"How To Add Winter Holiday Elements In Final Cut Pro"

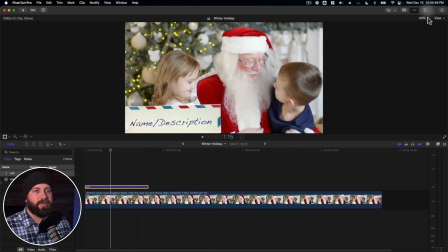All right, now let's dive into the inspector.
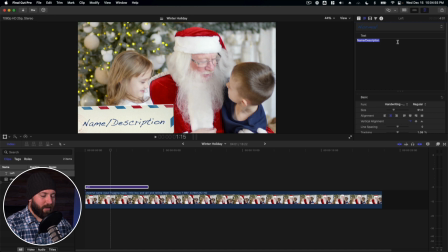Go over to the text inspector and we're gonna type in Dear Santa.
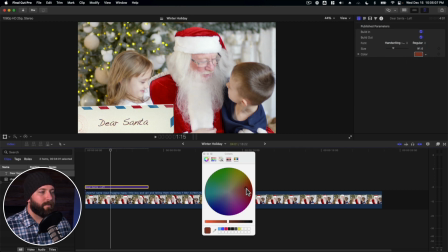Here back at the color, we can change the color here. Find something that's a little more festive.
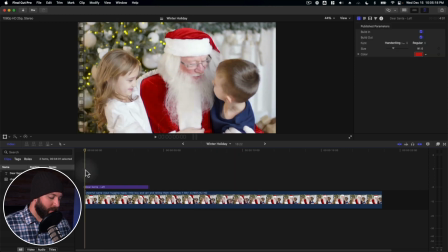There we go. Now, this is great. And it has the vibe of the holiday and all that.
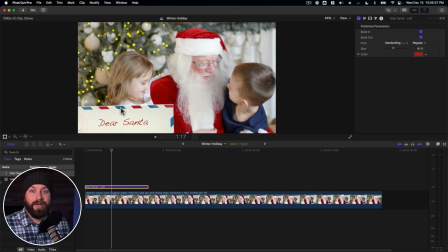Now, it'd just be great if we could make this blue green. So we're gonna go ahead and come up here to the color board. While we have this title selected, we're going to click on the corrections here. Click on hue, saturation, and curves.
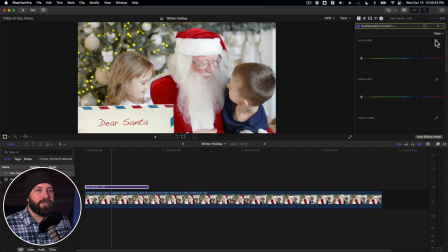And then we're gonna come in here to hue versus hue and click on the dropper. And we're gonna find that spot that we wanna change. So we got that color ready to change. We're gonna grab this middle spot here, pull up the greens.
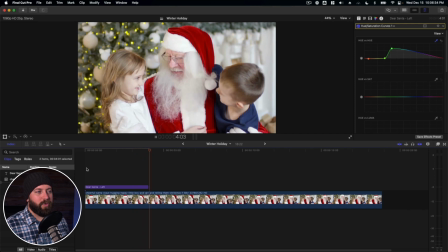Ooh, look at that. We changed that blue color within that title to a nice holiday green.
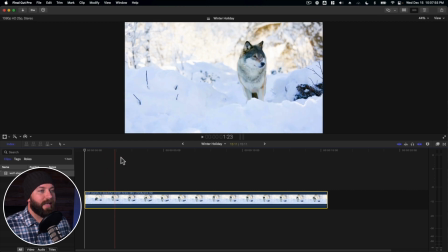All right, on this last example, what I wanna do is add a little bit of snow to this scene here.
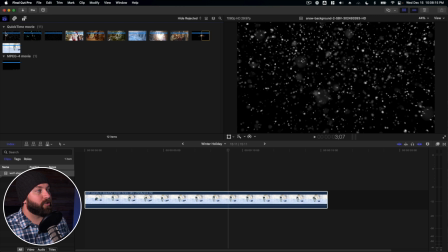So the way we do that is go online, search for snow over a black background,
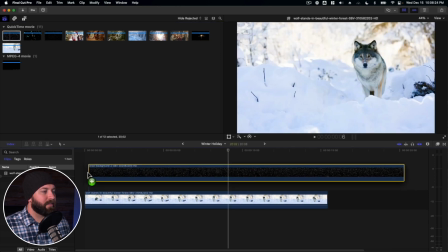something like this. And we're gonna go ahead and drag this on top of our clip, resize it.
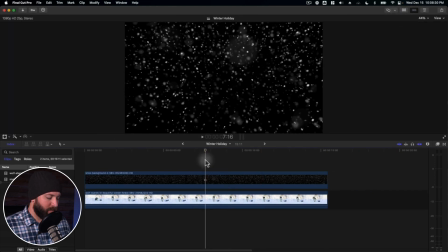Let's close that browser, give us some room to work. And then we're gonna come up here to the inspector.
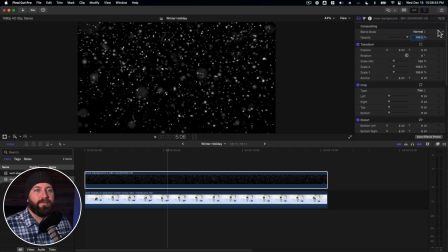Make sure we're on the video inspector. And under compositing, find the blend mode. And we're gonna select screen.
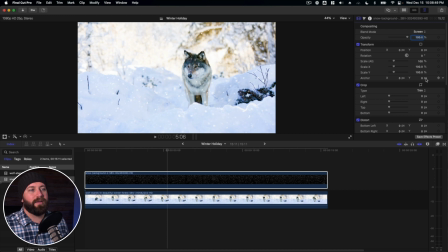What that does is that takes out all the black and allows everything behind it to come through.
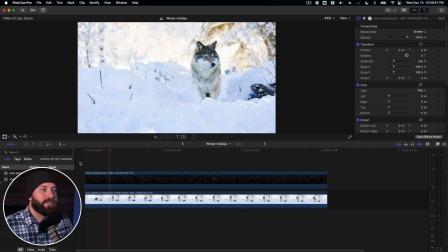So we just created an overlay for this clip. Now you'll see as it's moving, it's kind of, it feels like the snowflakes are attached to the screen and it's moving with the camera.
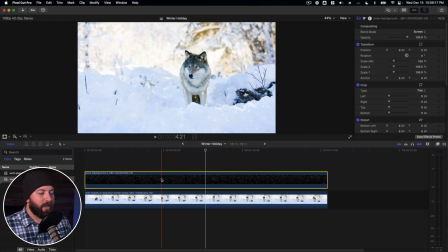But that's not what snow would be doing naturally. So we're gonna go ahead and delete this, then go back to that spot.
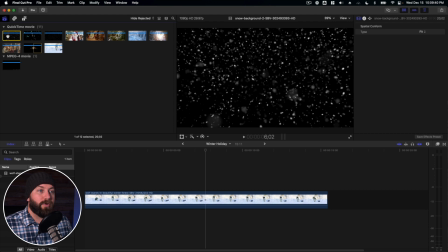So you wanna make sure you're up to date on your Final Cut Pro version and that you have the motion tracker installed,
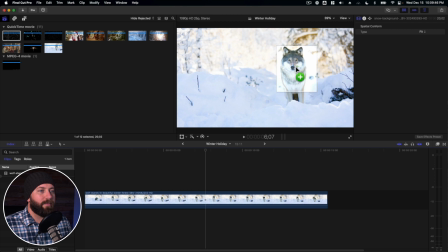because when we click and drag over the image, we can actually find a spot on here,
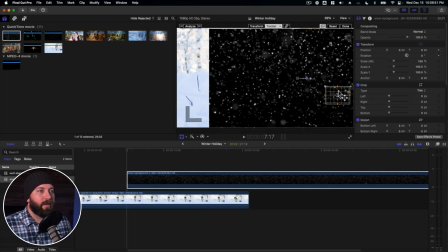like say this rock here. We can click analyze.
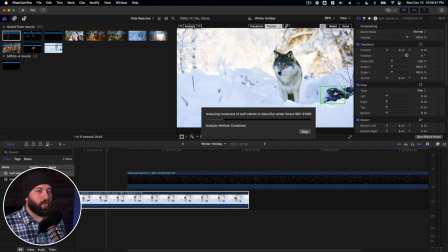So this built-in motion tracker will allow us to track this snow overlay to
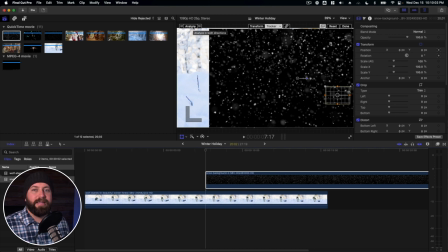move with the landscape instead of moving with the camera itself. So you'll see tracking it to that kind of goofed up where the overlay is sitting.
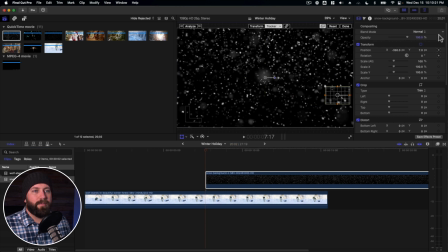So let's go ahead and move this over. Maybe scale it in just a little bit because it'll be moving. Then we're gonna click on the blend mode, go to screen, and let's check out the effect.
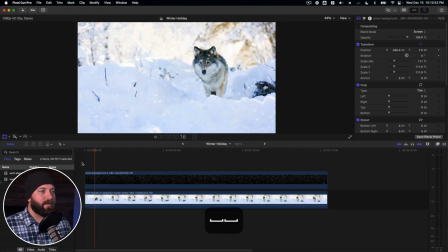Let's line this up right. All right, let's take a look at what we did. Now there's one more thing that we can do. We can go ahead and hold option and drag up a second clip.
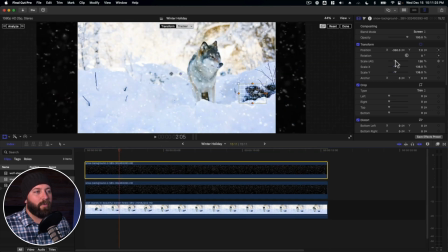We're gonna select this top layer and we are gonna scale it up even more. And then we're gonna drop the opacity down a little bit. In fact, we can do that to the other one too, just not as much. And so what we've essentially created is a little bit of depth.
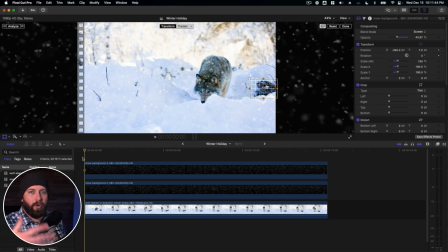So we've got regular snowfall between us and that wolf. And then we also have snowfall that would be right up close to the camera with a little bit of a blur to it.
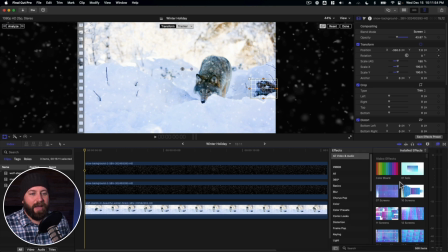In fact, let's also add the effect of a blur. We'll just put the Gaussian blur on it and turn it down a bit.
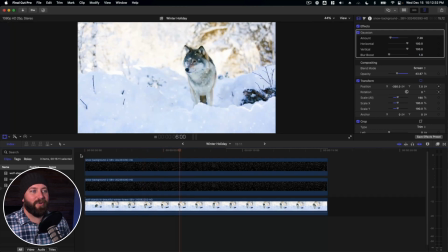All right, that looks really great. So we created a sort of a three-dimensional effect.
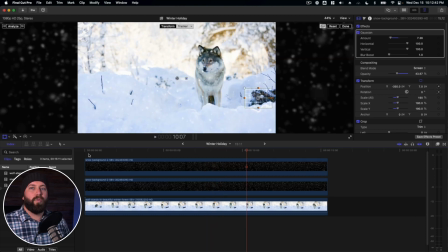By blurring and scaling up one of the snow overlays, we allowed it to make it feel like that snow is right up against the camera.